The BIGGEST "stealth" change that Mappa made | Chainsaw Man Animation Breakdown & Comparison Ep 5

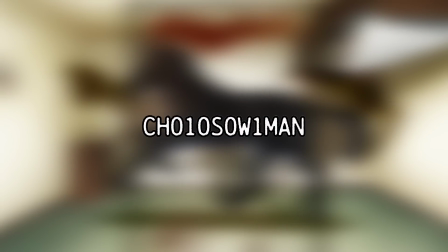[0:00]
Welcome back to the Chainsaw Man Comparison Series!
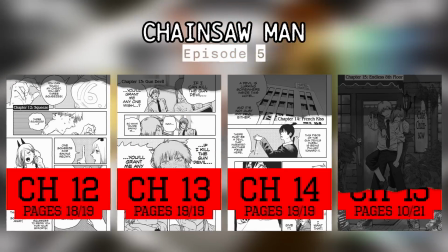[0:03]
Now in Episode 5, which covers the remainder of Chapter 12, Chapter 13, Chapter 14, and about half of Chapter 15.
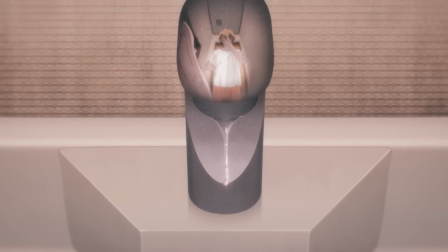[0:10]
We left off on quite the cliffhanger last episode, and after some b-roll this episode wastes little time in showing us the fruits of Denji's efforts.
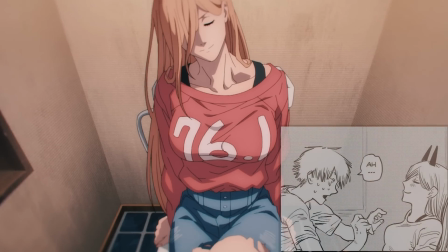[0:17]
Now as much as I'd love to show you the juicy little details in these side-by-sides,
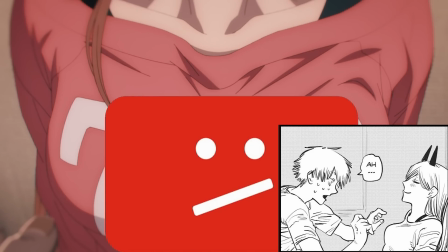[0:21]
YouTube has been watching my videos like hawks lately, so there's very little I can actually show in this scene,
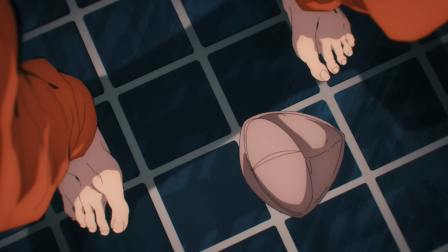[0:26]
but I will say that whoever animated this may have some sort of real-life experience to back them up.
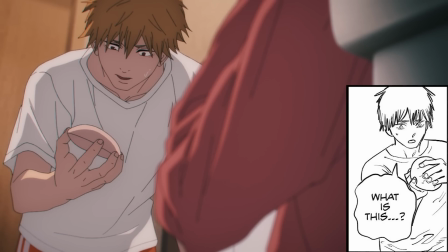[0:32]
Because boy oh boy is this thorough. Through reaction channels and the like, I've found that many people were confused as to whether Denji was actually pleased with this experience or not.
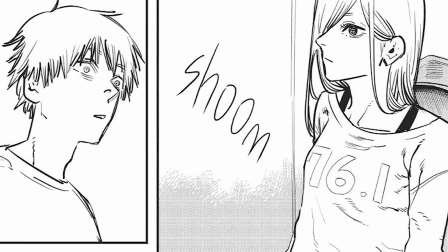[0:41]
And I think this is due to the fact that there are some missing elements from the manga that weren't brought over for this adaptation.
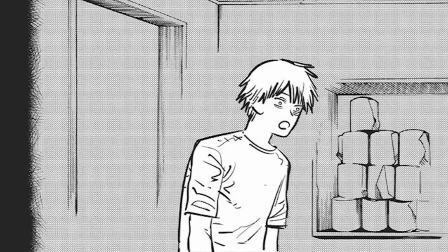[0:47]
Not in the way of line changes or anything, but with the absence of non-diegetic backgrounds that the manga uses frequently to portray emotion.
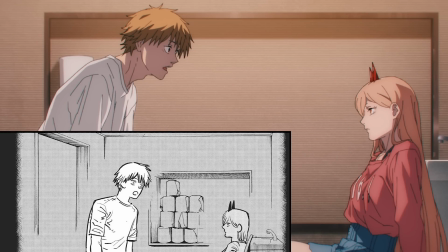[0:54]
Like I've said before, this adaptation refuses to rely on such things, and would rather focus on the intricacies of character expressions.
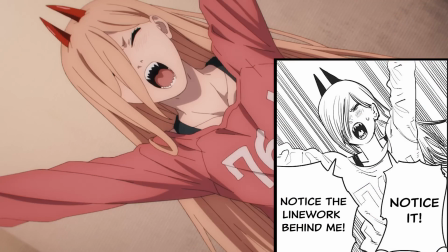[1:02]
Most anime adaptations would be perfectly fine replicating that more uproarious sort of approach for hand-holding purposes,
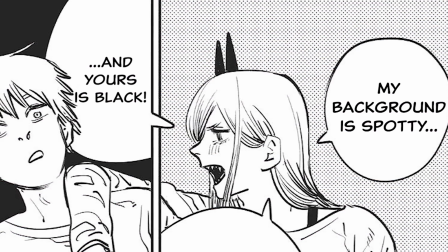[1:08]
but I appreciate this adaptation for not bringing us into an entirely different dimension just to prove a point.
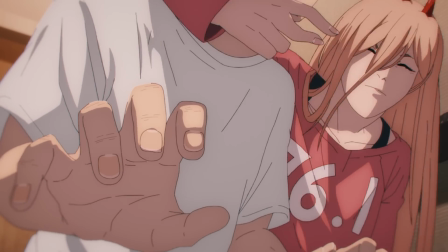[1:14]
No cartoony sound effects or warped character designs here, just clean-cut cinematography.
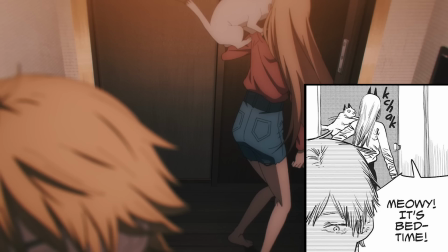[1:19]
The type that rewards viewers for being extra attentive. And even if discerning Denji's emotions is kind of hard to do on the spot, we get some extra time to do it while the opening plays.
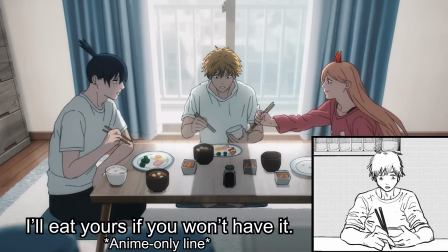[1:28]
And when we come back, we'll continue to watch the shell-shocked Denji go about the next day while Power gets up to some anime-only shenanigans.
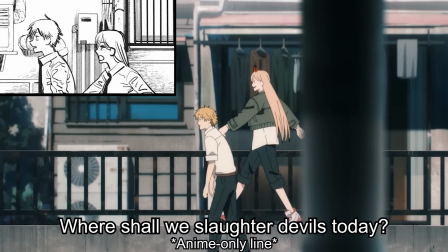[1:35]
Denji is obviously malfunctioning on some level here, but the two he lives with either don't care or simply don't notice.
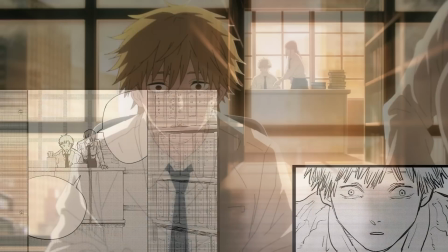[1:42]
Makima seems to notice quite well, though, as she's very alert to Denji's lack of efficiency when doing his homework.
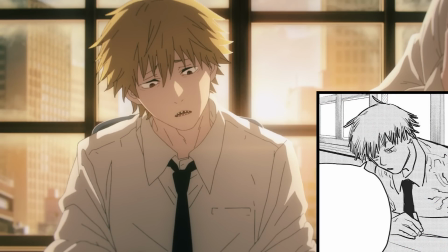[1:48]
Again, I love how Mappa adapts the facial expressions in this show. not only by displaying the bothered nature of Makima,
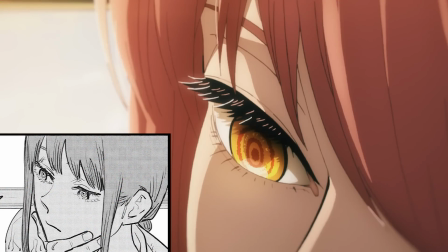[1:54]
but by how it shows in the extreme close-up shots that the manga doesn't always give us.
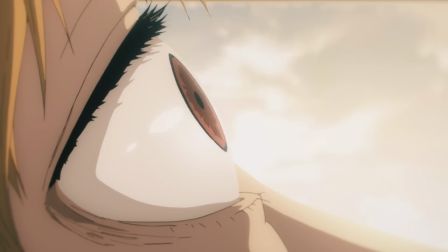[1:58]
It's about as in-your-face as Makima is getting right now, who actually knocked over a bunch of books when pulling Denji's mind out of the gutter.
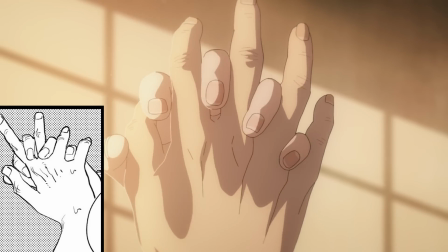[2:05]
Seriously, this girl is a master manipulator, and knows exactly how Denji's monkey brain will react to her advances.
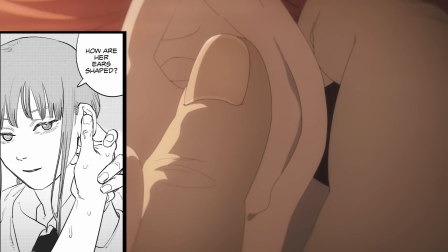[2:11]
Just like the fondling scene earlier, these cuts are incredibly corporeal. It's almost as if we can feel everything that Makima is doing to Denji right now.
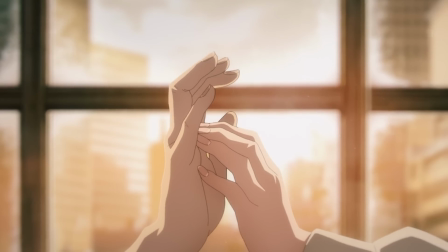[2:19]
It's so deceptively gentle, yet incredibly stirring, and that reflects well on Denji's face.
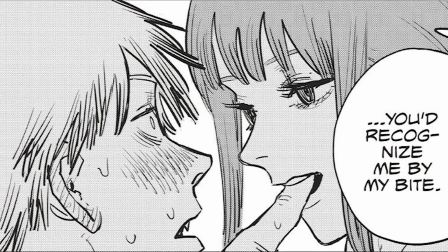[2:25]
And let's talk about his face for a moment, because while I've talked a lot about how facial expressions can be diminished for this adaptation, this is one of those cases where the reverse is true.
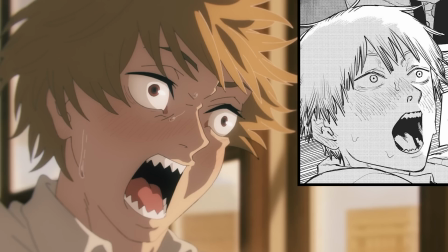[2:34]
They actually really push Denji's character design to its limits for this section.
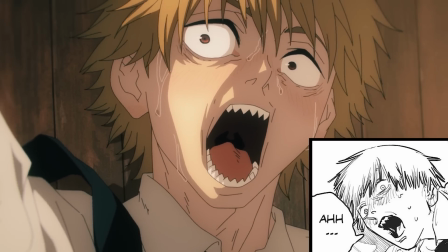[2:38]
His face is contorting in ways unlike anything that we've ever seen from the manga, and it hammers down just how much this moment had a profound impact on him.
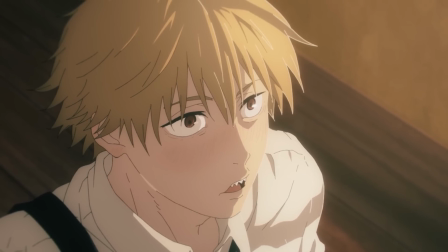[2:46]
He looked downright enraptured, and if this is the sort of limit break reaction we're getting now,
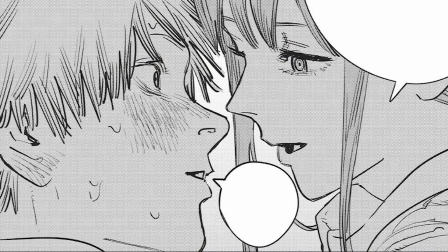[2:51]
one could only imagine how he'll react if Makima stays true to her word about offering a free wish to him.
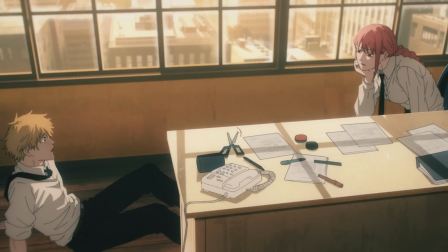[2:57]
Kind of unfortunate that we didn't get the same layout for the final illustration of chapter 12,
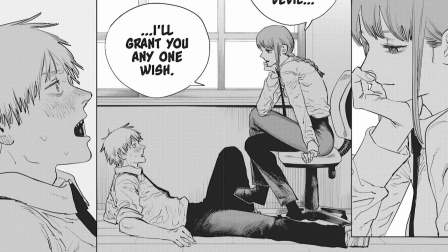[3:01]
but when you think about it this is an impossible angle to begin with since there should be a desk right in front of them.
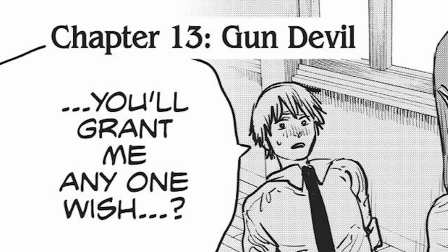[3:06]
Denji's response to Makima's inquiry will take place on the next chapter where he realizes what could be in store for him as long as the gun devil is defeated by him.
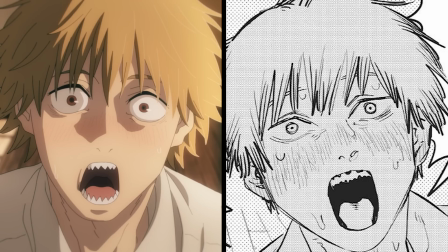[3:14]
This is no simple task though and Makima was at least willing to admit that much.
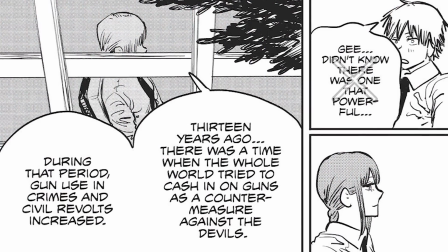[3:18]
Actually, after a quick manga-only comment by Denji, she'll start going through an entire history lesson about the thing.
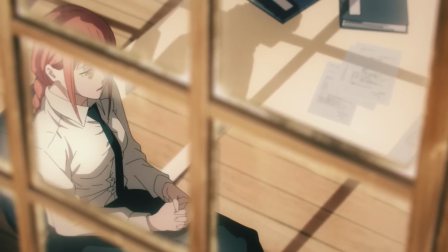[3:24]
There are some slight revisions to the Japanese grammar during her explanation, but not really enough to explore any further.
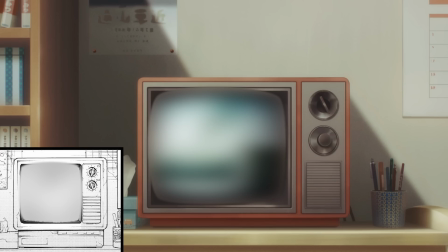[3:30]
The same message is told here, and it still involves one of the worst events in human history. And it's that event that transitions us into Aki's flashback.
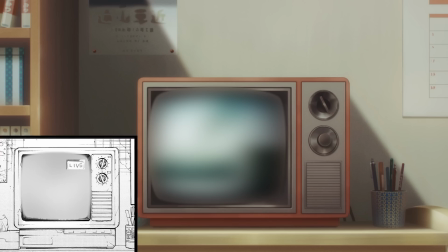[3:38]
And since this flashback happened on November the 18th, the anime corrects the TV screen by no longer showing that this feed was live.
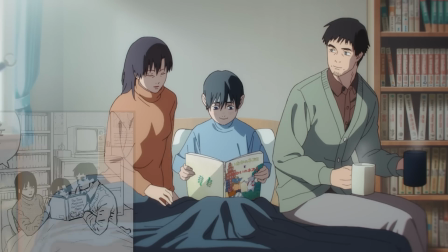[3:45]
If it was, I doubt Aki's parents would be casually reading to his younger brother on the bed.
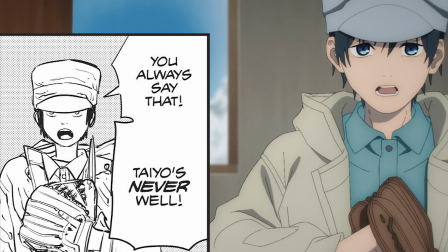[3:50]
In retrospect, watching this scene play out while knowing that something horrible is about to happen is pretty stomach-churning.
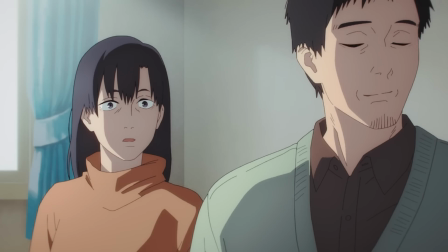[3:55]
Aki didn't know that this would be the last time seeing his parents,
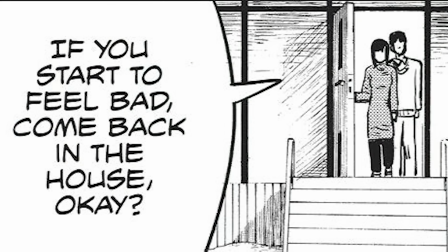[3:58]
who actually had some different final words in the manga before both Aki and his brother took off from their solitary house in the snow.